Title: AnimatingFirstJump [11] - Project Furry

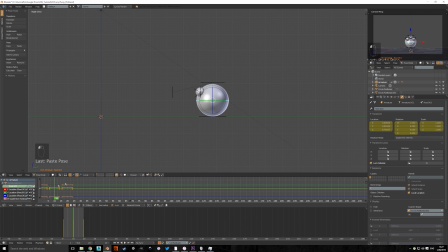And the first thing you always do when you're doing that kind of animation of a bouncing ball or a falling object is you need to correct the curves.
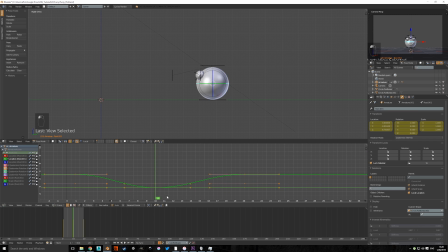If you're having a hard time reading graph editor, this is that the angle of the curve is representing the velocity of the object. When it's parallel to the when it's fully horizontal, the object is not moving.
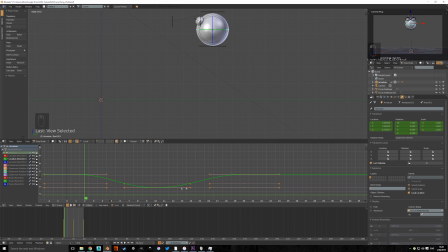When it's the more it's going to the vertical position, the faster the object is moving. And absolutely vertical would be infinite velocity, but that's not important. There cannot be infinite velocity in a program.
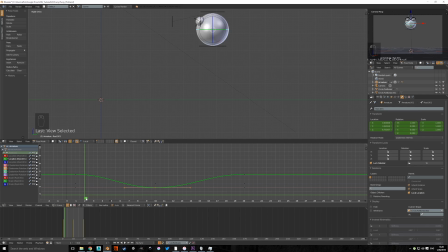So we need to, when the object is falling, it doesn't need to slow down. You see it's going into this horizontal state. We don't need it to slow down. The ball does not know that the floor is approaching, so it cannot slow down.
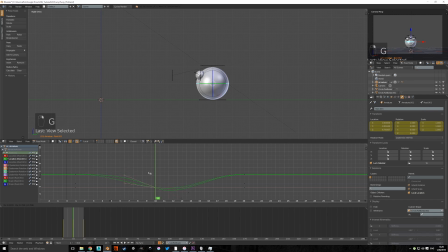It doesn't have any engines or something. So we need to move these. But right now they're locked, so bear with a. When I press V, I want to switch the keyframe handle type to free. Now I can move them independently.
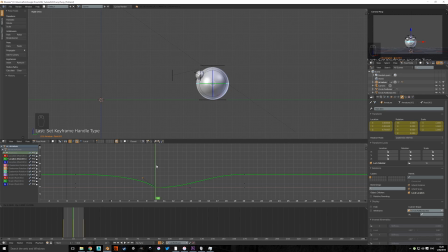And basically the ball hits its maximum velocity right before it right before it hits the ground. So we want the curves to look like that. It goes to max speed and then reverses it.
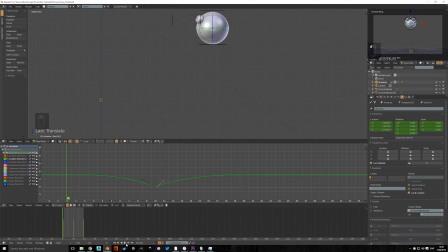If we look at it in motion, you can see how much better that looks. Yeah.
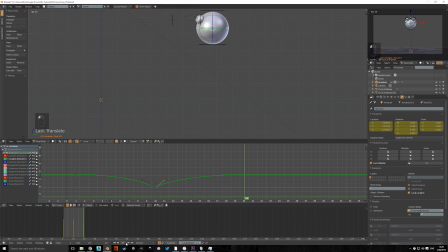Okay, and if it was a fully rigid bowling ball, that would be it. Would be done here. But this is our character, and it's a soft ball. So we want to add squash and stretch effect.
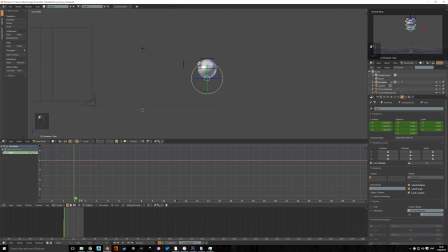So the maximum stretch is usually achieved right before the ball hits the ground. So this is the last frame that we have with while the ball is in the air.
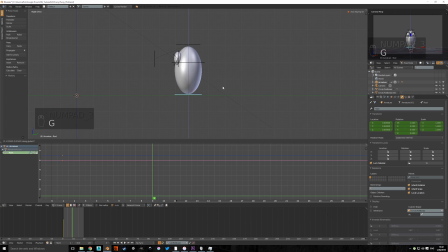So let's stretch it out so that it starts touching the floor, and we get this action.
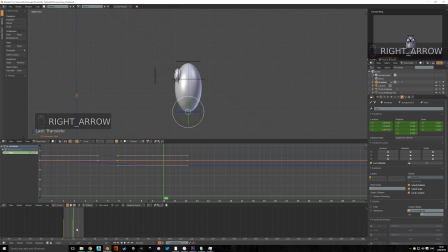And here in this frame it's getting underground because of that stretch. Naturally we need to move it a little bit up, not a little bit, we need to return it to initial position, and we can easily do that by pressing Alt-G.
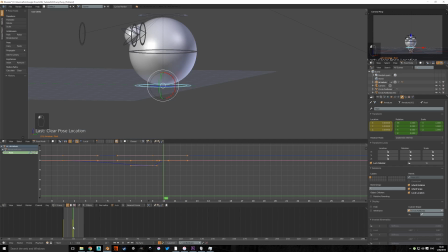Now here
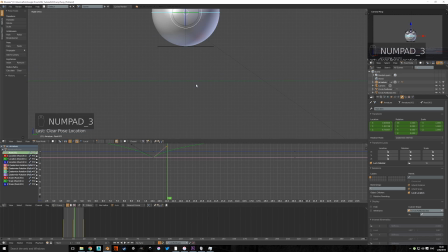I would like the ball to stay on the ground a little bit because it's jumping off too fast and we need some time for the squash. So what I'm gonna do, I'm gonna take this,
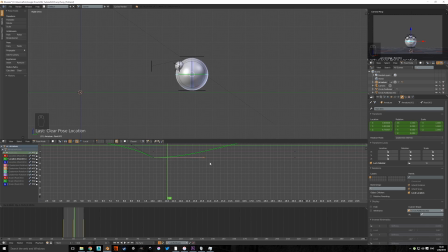I'm gonna stretch it out.